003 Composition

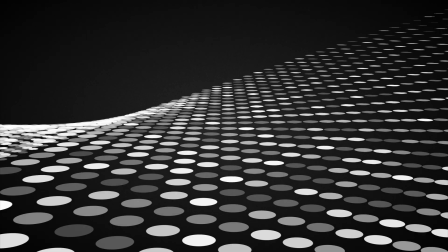(12:25)
And varying the density and so on also impacts that texture, because again,
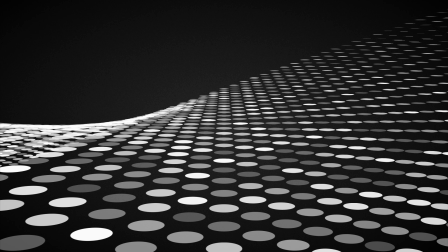(12:29)
texture is really a bunch of little details contrasting in certain ways, and your brain is trying to make sense of those details. It's always looking for the contrast between them, and sometimes the meaning of them, which is more obvious in the case of the fire and water.
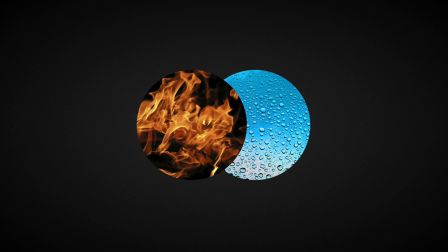(12:43)
I mean, you know it's fire and water. The images have contrast, but your mind also understands the general meaning of those textures. So texture is powerful both for compositional reasons and as an actual visual signifier of meaning. And of course, you probably noticed that another type of contrast is available here, which is color.
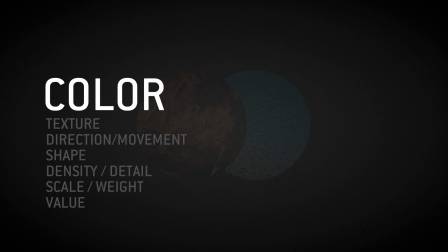(13:01)
No, I'm bad at color. I don't even understand how crayons work. I eat them.
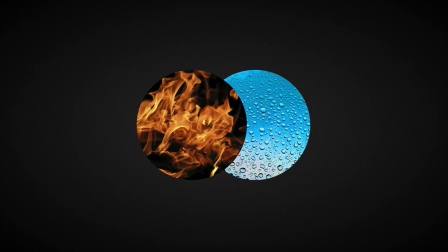(13:07)
But clearly here, the hue and the saturation are very dissimilar. And here's the circles again, when their hue, saturation, and value are exactly the same as the background.
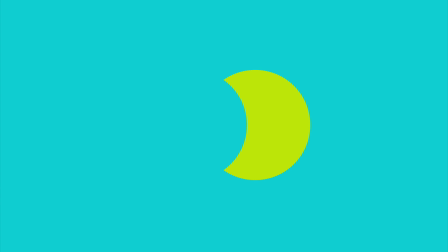(13:19)
If we shift just the hue of the right circle by 120 degrees, we can suddenly distinguish it by color contrast.
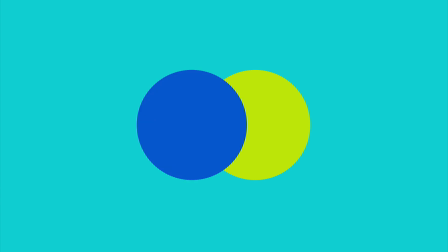(13:25)
Shift the hue of the left circle by 120 in the other direction, and there it is. There is no other contrast in this image, just color. Not even the saturation of the color, just the hue. So clearly that's useful, and there's whole books on color theory out there, so we're not going to try to get into that here because I have to go eat crayons.
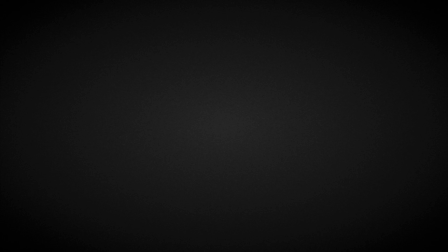(13:42)
But we can still talk about the last of the contrast, which is depth.
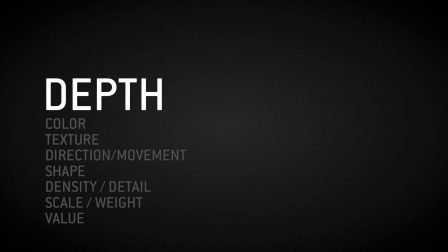(13:46)
And depth refers to having elements which appear to be in front of or behind each other, implying foreground stuff and background stuff.
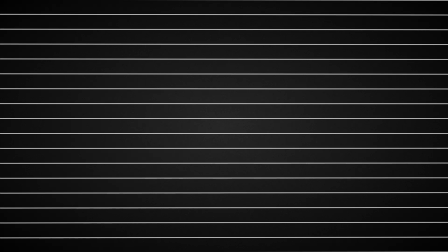(13:53)
It can be implied in a bunch of different ways though, by using perspective
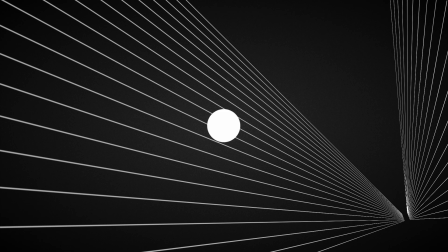(13:58)
and scaling objects depending on whether they're meant to be close or far,
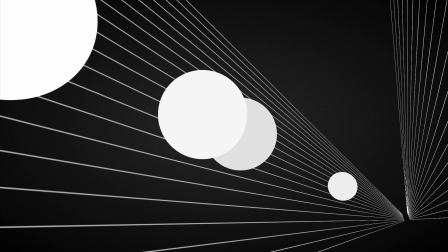(14:03)
by having objects overlap and include each other so it looks like they're in front of or behind something.
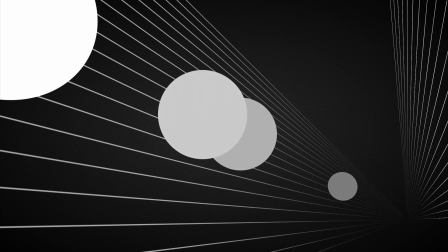(14:10)
You could use atmospheric fog in the case of large distances.
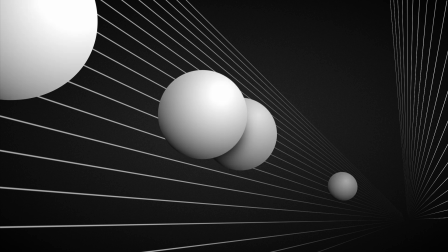(14:15)
You could use lighting and shadows to indicate the various sides and locations of elements and to give them volume.
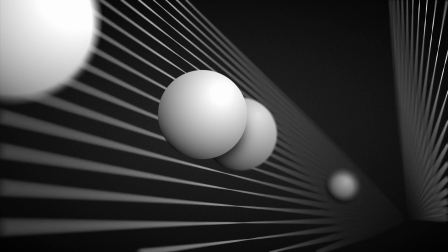(14:22)
And by using focal length, as in the blurring of objects that are too close or far from the point of focus of a camera or an eye. There are a lot of subtle ways to suggest depth, and again, not that you need to, but everything in the real world that we're looking at all the time has depth, and we're built to see in depth,
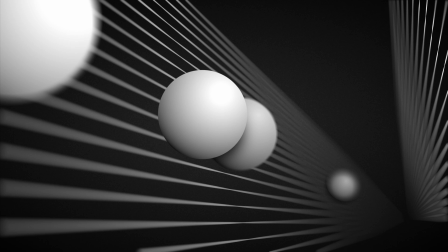(14:39)
so it's an effective way, again, to lead the eye or tell a story or make something visceral.
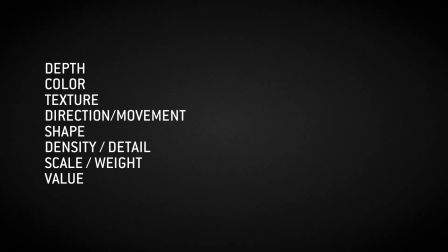(14:45)
So there's a refresher of the basic contrast, and I think it's a pretty good way to classify and organize them. And the goal of keeping these in mind isn't necessarily to maximize on using them all at once, it's really to be aware that they're available to help you craft the image you need, because of course it's totally possible to create engaging imagery that's relatively low contrast.
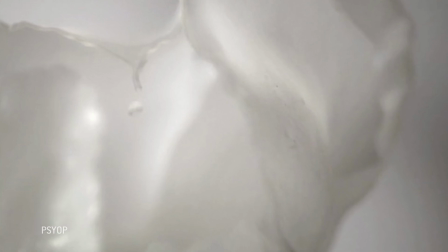(15:04)
And it's also totally possible to effectively use just a couple of these contrasts at a time.
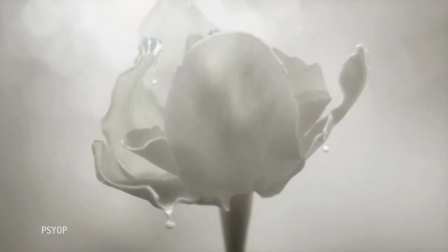(15:09)
But what's cool is how you can use them in more complex ways in order to guide your audience through your imagery in a more interesting way.
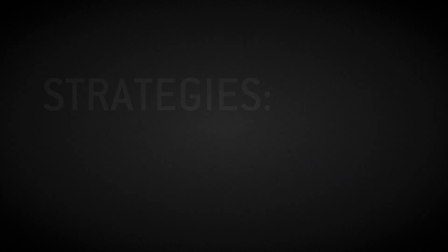(15:16)
So let's just take a look at a few examples of compositional strategies you can use by thinking about the contrast in different ways.
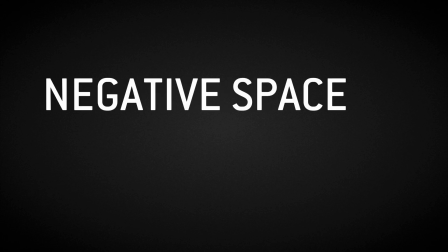(15:23)
Here we go. Now you're probably groaning, because negative space is kind of a well-worn topic, so I won't say much, but it really speaks to using the basic contrasts.
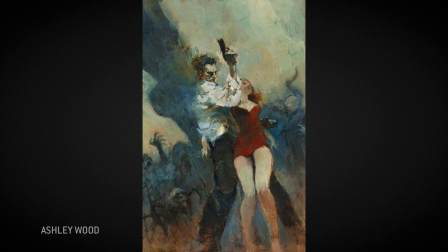(15:31)
So typically, to guide the eye around and focus a viewer on something, you create areas of interest and areas of not so interesting.
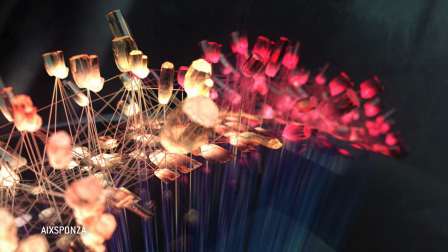(15:37)
You know, areas of density versus not so much density, and lots of detail versus little detail, or maybe elements that stand out in regions of sameness.
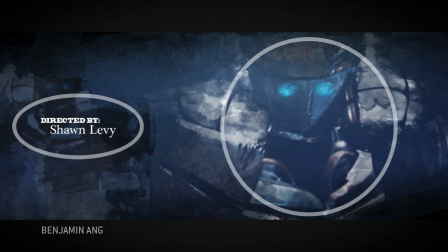(15:46)
Basically, you're creating interest here and not here, so someone's eye knows where to go.
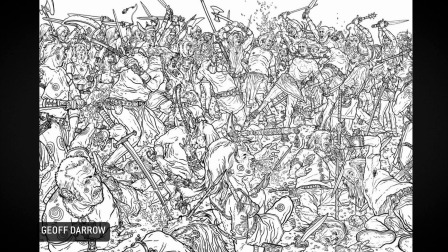(15:51)
When there's the same level of detail everywhere, the eye has a hard time focusing on any of it.
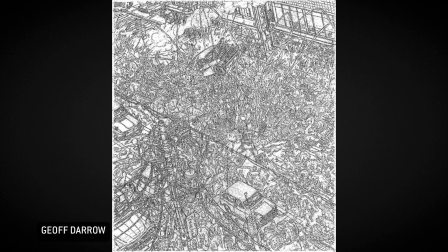(15:56)
It's totally fine to put detail everywhere, but in the design industry, typically we're trying to communicate something specifically and usually quickly.
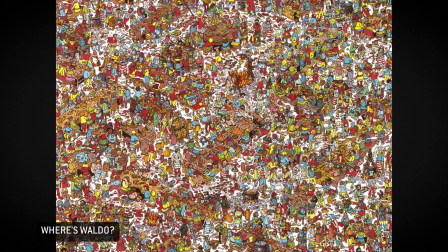(16:03)
So employing strategies to generate interest in and focus attention on something in specific is pretty useful.
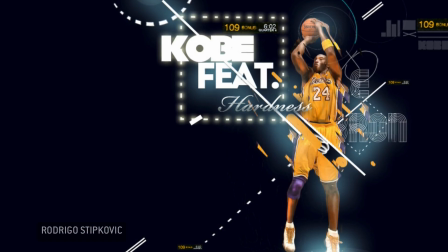(16:09)
Now, negative space is really just those areas that are there to hold up the interesting stuff without distracting from it too much.
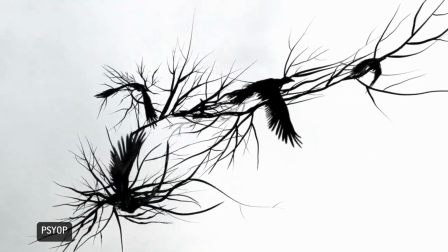(16:16)
Some people call it white space. Whatever, it's all the same.
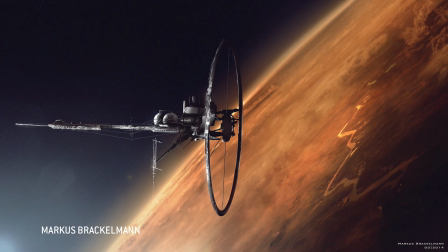(16:18)
It's those spaces that aren't going to attract your eye immediately, so that your eye isn't flying all over the place trying to figure out what to look at.
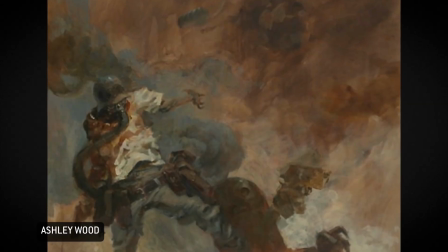(16:25)
Negative space can still be full of things to look at as long as they aren't screaming for attention.
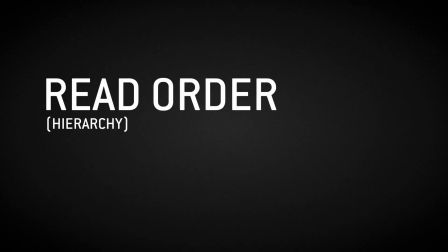(16:30)
Now, something we touched on briefly is the order in which the eye reads an image.
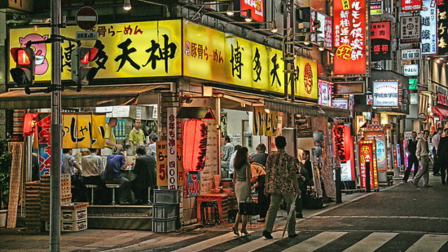(16:35)
So your eye scans your environment and you sort out what everything is super fast, right? We're built to do that because it's defensive.
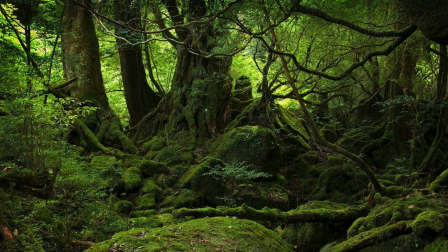(16:41)
Of course, 100,000 years ago, if something dropped out of a tree, you wanted to be able to see it and understand whether it was a branch or a poisonous snake about as fast as possible.
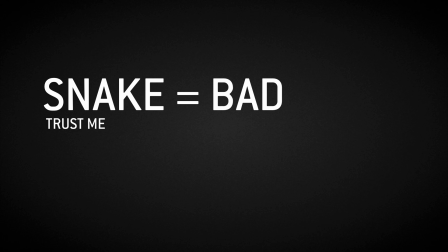(16:50)
Now, there's not likely to be anything imminently deadly around while you're on your computer in your underwear like I might be,
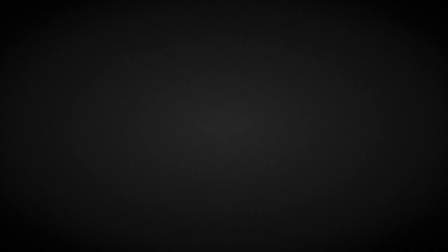(16:57)
but your brain is still set up to do it, and it's doing it all the time. And so it goes with looking at images.
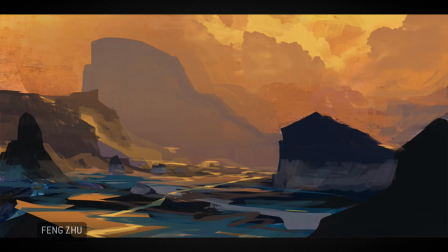(17:03)
As soon as you look at something new, your brain is working on identifying silhouettes and patterns and figuring out what's important or interesting.
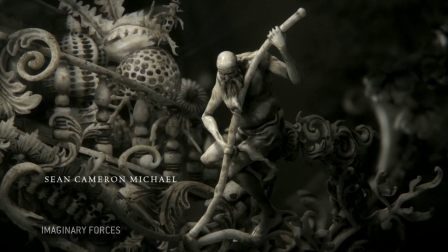(17:10)
And there are ways to quickly signal to the eye that this thing or that thing is important or more important than the other things.
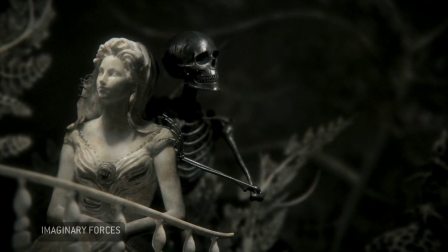(17:16)
And again, that comes down to using contrast effectively. And what happens when you use that contrast effectively is that certain things pop out to the eye first.
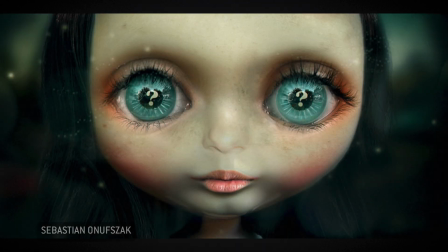(17:24)
And after the split second of looking at those things passes, it moves on to secondary and tertiary points of interest.
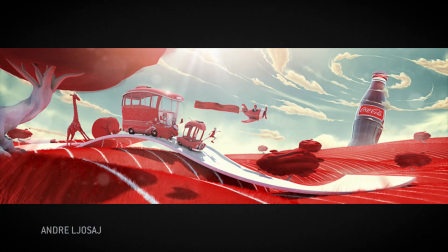(17:31)
And depending on where these things are in your composition, the eye is more or less following a path around the image to look at them.
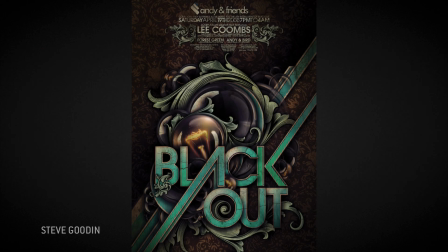(17:39)
So your composition can, to a certain degree, manipulate what's seen first and second and maybe third, and that means it can kind of guide the eye around the frame.
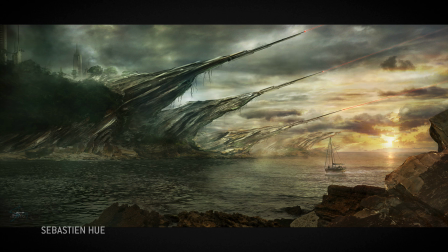(17:47)
Now, that can make the viewing experience less distracted and more pleasing. But it's also a useful tool when you want to convey information in a specific order,
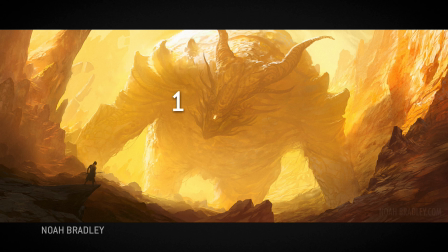(17:55)
and is why we sometimes talk about the hierarchy of importance in an image.
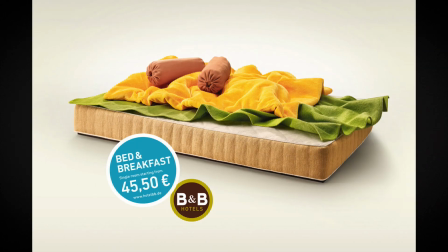(17:59)
It's the same reason why in a print ad certain things are big and bold and attractive, and certain things like legal copy are almost unnoticeable.
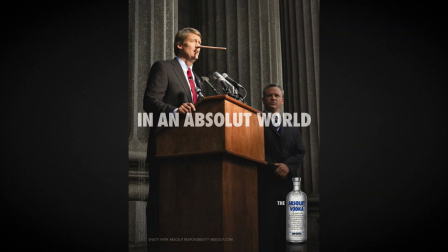(18:08)
They want to get you interested enough first that the legal bummer down below doesn't burst your bubble.
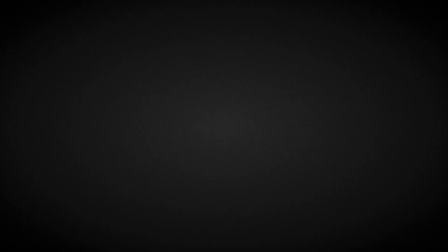(18:13)
So take a look at this ad and figure out what the first thing you recognized was, and the second and the third. Oh my god, it's McDonald's, French fries.
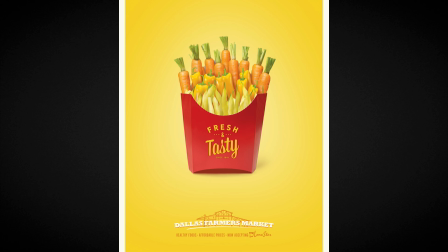(18:22)
Wait, no, they tricked you into getting excited about vegetables by manipulating the read order. But they also did so by using another hard-coded mechanism of perception, the silhouette. The way we're set up, the first thing our visual system looks for is silhouettes. It looks for significant shapes,
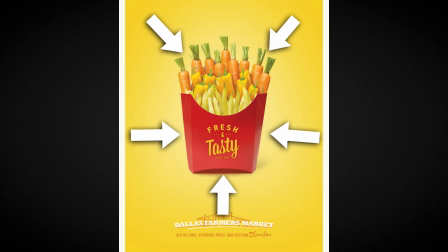(18:41)
meaning it's using the high contrast edges of what it's looking at to identify where significant objects are, and then what those objects are. Now this happens every time you look at anything. It's happening right now.
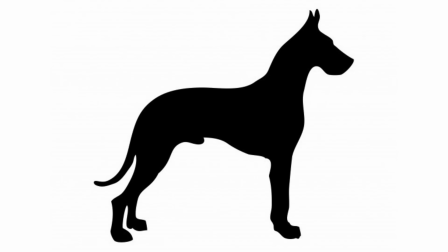(18:54)
What was that? You know exactly what it was, despite it being just a shape with no internal detail.
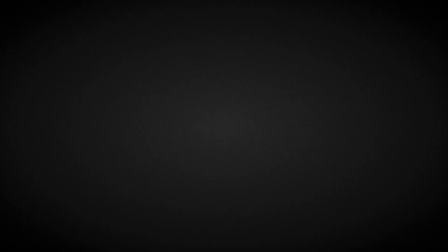(19:00)
It wasn't even a very well-defined shape. Look at this. The edge detail is pretty crappy, but you still knew what it was. And you know it's different than this.
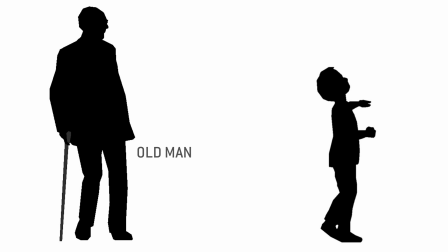(19:09)
These are both people, males in fact, and one is adult and possibly infirmed, and the other is very young, and you knew that with very little to go on.
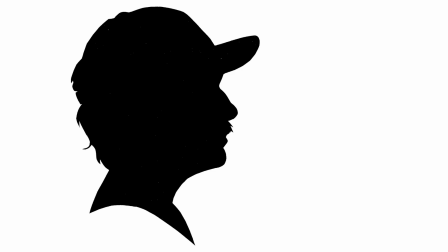(19:18)
Don't get a big head about it or anything. Everybody can do this, which is what makes it powerful when making imagery. Obviously, most stuff you look at isn't as clean and contrasty as this,
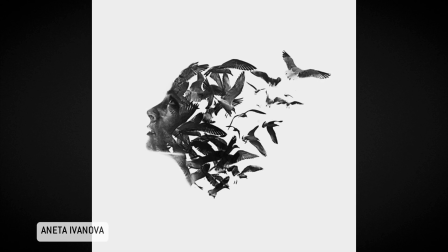(19:28)
so it stands to reason that your brain is super good at discerning the silhouettes of different things, even when there's lots of detail going on.
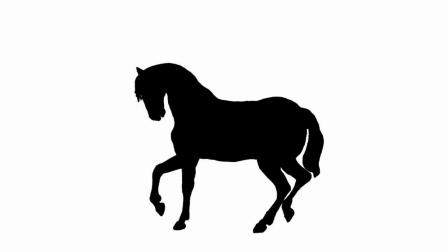(19:36)
And it pulls lots of information from the silhouette, which is easy to see even when the internal detail is kind of non-specific.
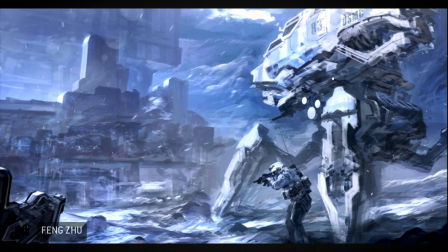(19:43)
This is clearly a robot vehicle of some kind, despite the internal detail being mostly mush. And you might think that when the internal detail is really specific, that's the most immediately interesting to the eye,
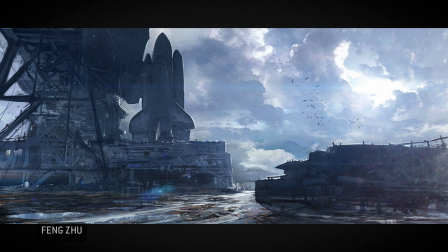(19:55)
but it's actually not. you still end up picking out and deciphering the major shapes first before moving on to more minor shapes and details.
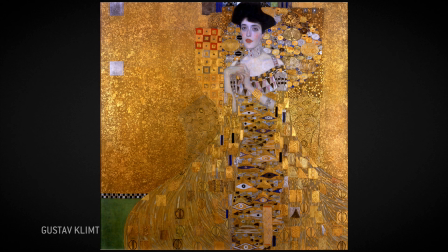(20:03)
Look at this, you pick out the high contrast things like the face and maybe this green block, but even though the rest of the image is stuffed with little details, you still end up figuring out this is a woman in a dress.
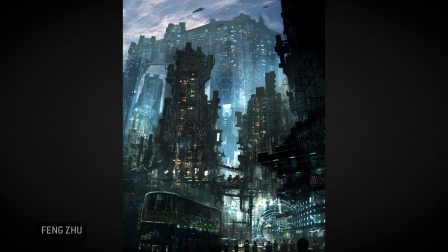(20:15)
The highest contrast shapes in this future city image are here, and they immediately give you a lot of info.
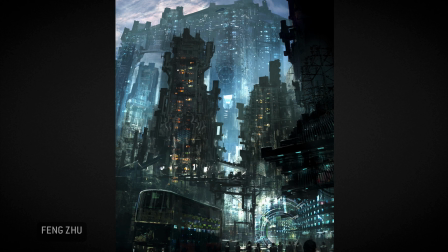(20:22)
Then you go to work picking out the silhouettes of smaller internal shapes like these.
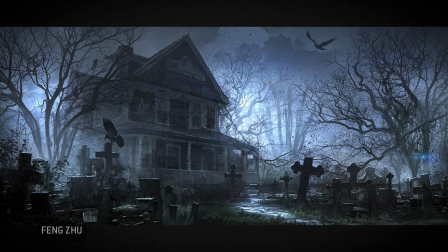(20:27)
Now, all this is to say that silhouettes are important, and that we discriminate between them very quickly and easily,
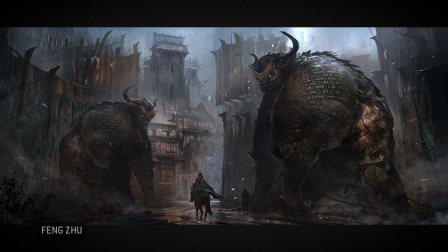(20:33)
which means you can really convey a lot about certain elements by focusing simply on the shapes that they make.
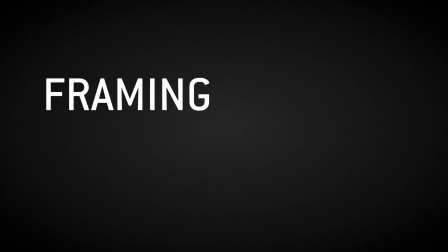(20:40)
Now, sometimes it's helpful to put some elements at the edge of the frame.